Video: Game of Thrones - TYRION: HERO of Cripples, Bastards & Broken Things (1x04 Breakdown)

Okay, moving on from connections to the future to the interesting parallels to past moments in our segment, Callbacks. Another scene that was actually written to pad out the episode runtime was this one between Sansa and Septa Mordain in the throne room. And notice the catty exchange between them.
I've told you a hundred times, a direwolf is not- Please shut up about it.
This is a meta joke and a callback to episode two. The writer of this episode, Brian Cogman, suggested episode two be titled, A Dire Wolf Is No Pet, instead of The King's Road, its actual title. The showrunner, David Benioff, hated that idea so much that he ordered that no episode could ever be called A Dire Wolf Is No Pet. So Sansa cutting off Septon Mordain here is a nod to that inside joke. Later, when Dany and Viserys argue, she snaps this at him.
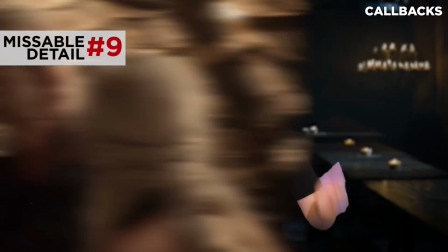8:58 You've no right to a braid. You've won no victories yet.
And as she finishes this line, notice how the camera lingers on Dany's braid.
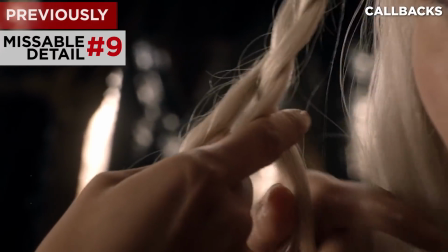9:05 Now, this is a callback to Dany starting to have her hair braided last episode after her first victory of shutting down her brother. This braid will grow longer and increasingly ornate as the series goes on and later when Jon tells Sam about his near first time Notice the name of the woman.
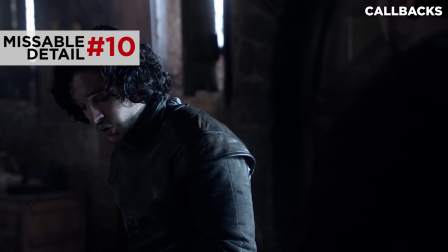9:21 A whore named Roz.
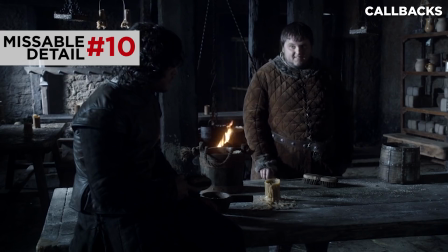9:24 What color hair? Red.
This is actually a callback to earlier this episode I assume this is the same Roz and Winterfell that Theon recommends to Tyrion.
If you like redheads, ask for Roz.
Eh, Roz must be some woman. I guess we know where Jon got his thing for redheads. Let's move on here to a few cultural references in this episode in a brief segment of Under the Influence.
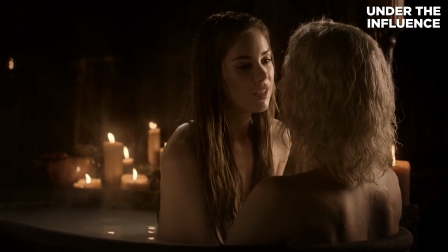9:45 First, back in that scene with Dorian Viserys, notice the names of the dragons that Viserys lists.
There was Giscard and Valryon.
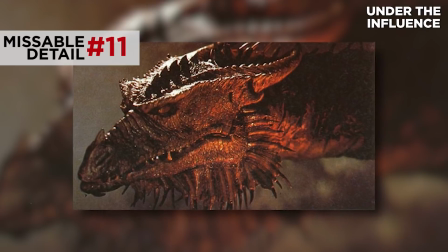9:55 Vermithrax.
So, Vermithrax is not one of the Targaryen dragons in the A Song of Ice and Fire books. It's actually added to this episode as an homage to the dragon in the 1981 movie, Dragonslayer.
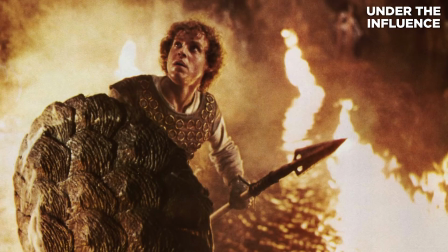10:06 The creators of the show, including George RR Martin, ranked Dragon Slayer as a great fantasy film and a major influence on the Game of Thrones.
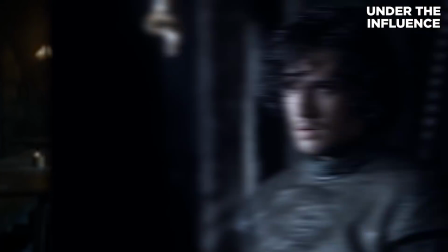10:13 Another interesting reference in this episode came in Alistair Thorne's spooky tale of being stranded in the blizzard north of the wall.
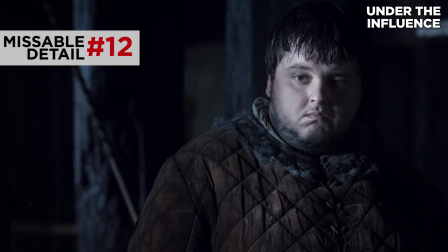10:19 The horses died first. Didn't have enough to feed them, to keep them warm. Eating the horses was easy. But later when we started to fall, that wasn't easy.
It's interesting to see how genuinely haunted Thorne looks while revisiting this memory.
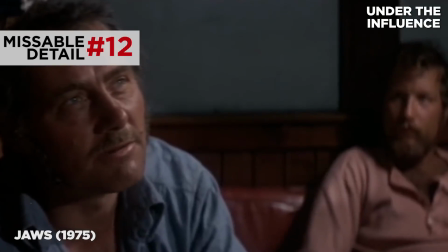10:33 The writer actually referred to this scene as the Robert Shaw in Jaws scene, saying that he drew from Quint's similarly haunted monologue to the two younger men in Jaws.
You know the thing about a shark? He's got... lifeless eyes. Black eyes, like a doll's eyes.
I like how even John Williams' score seems to have influenced Ramin Djawadi's White Walker theme. These are two of my all-time favorite scores and I just never noticed this connection. Okay, let's move on to talk about a few interesting visual choices this episode, looking closely at some shots in our segment, Zooming Inhance.
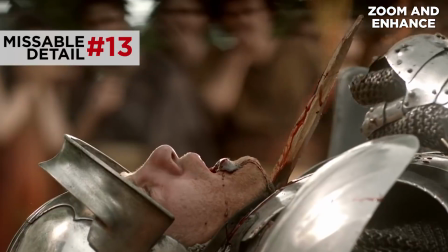11:02 So when Sir Hugh dies this horribly violent death during the joust, notice this little fly that buzzes around the wound already sensing his coming death. This little morbid detail really brings to life what is already a visceral, unsettlingly real death.
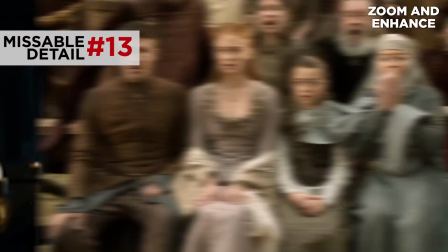11:16 The first time we really see someone bleed out like this on the show. In fact, the director didn't allow Sophie Turner and Maisie Williams on set during rehearsal so that their reactions would be genuinely shocked.
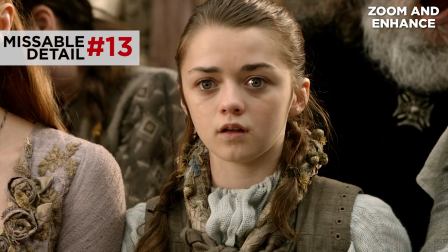11:25 Kudos to Maisie for adding this little glimmer of fascination on Arya's face as she watches him die. A little psycho. But the gore and the realism of this death makes a promise that the knights and the warriors of Game of Thrones Don't go down with clean cinematic deaths. George RR Martin's fantasy world is far more cruel And then let's look closely at this closing shot with Catelyn arresting Tyrion This man
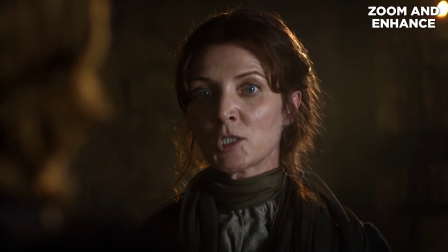11:46 came into my house as a guest and there conspired to murder my son I call upon you to seize him
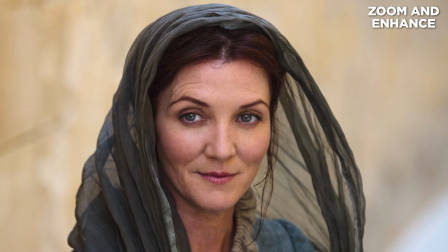11:57 Michelle Farrelly is amazing here. This is actually the scene she auditioned with to get the role of Catelyn Stark.
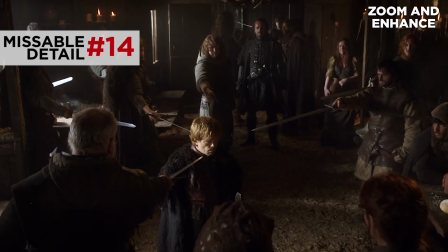12:02 But it's interesting how this downward-pointed shot accentuates Tyrion's smallness. The number of swords here is totally unnecessary to seize him. He's impossibly outmatched.
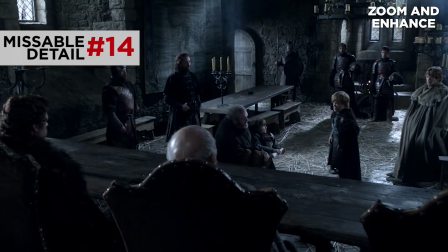12:11 I think this image is a really good illustration of how, despite his good intentions, a world of taller men will always see Tyrion's smallness as a threat.
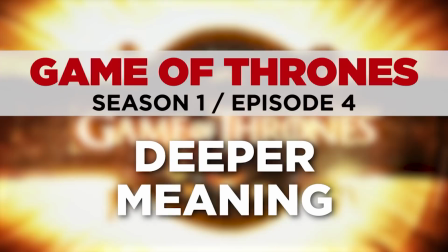12:19 And that brings us to the deeper meaning of this episode.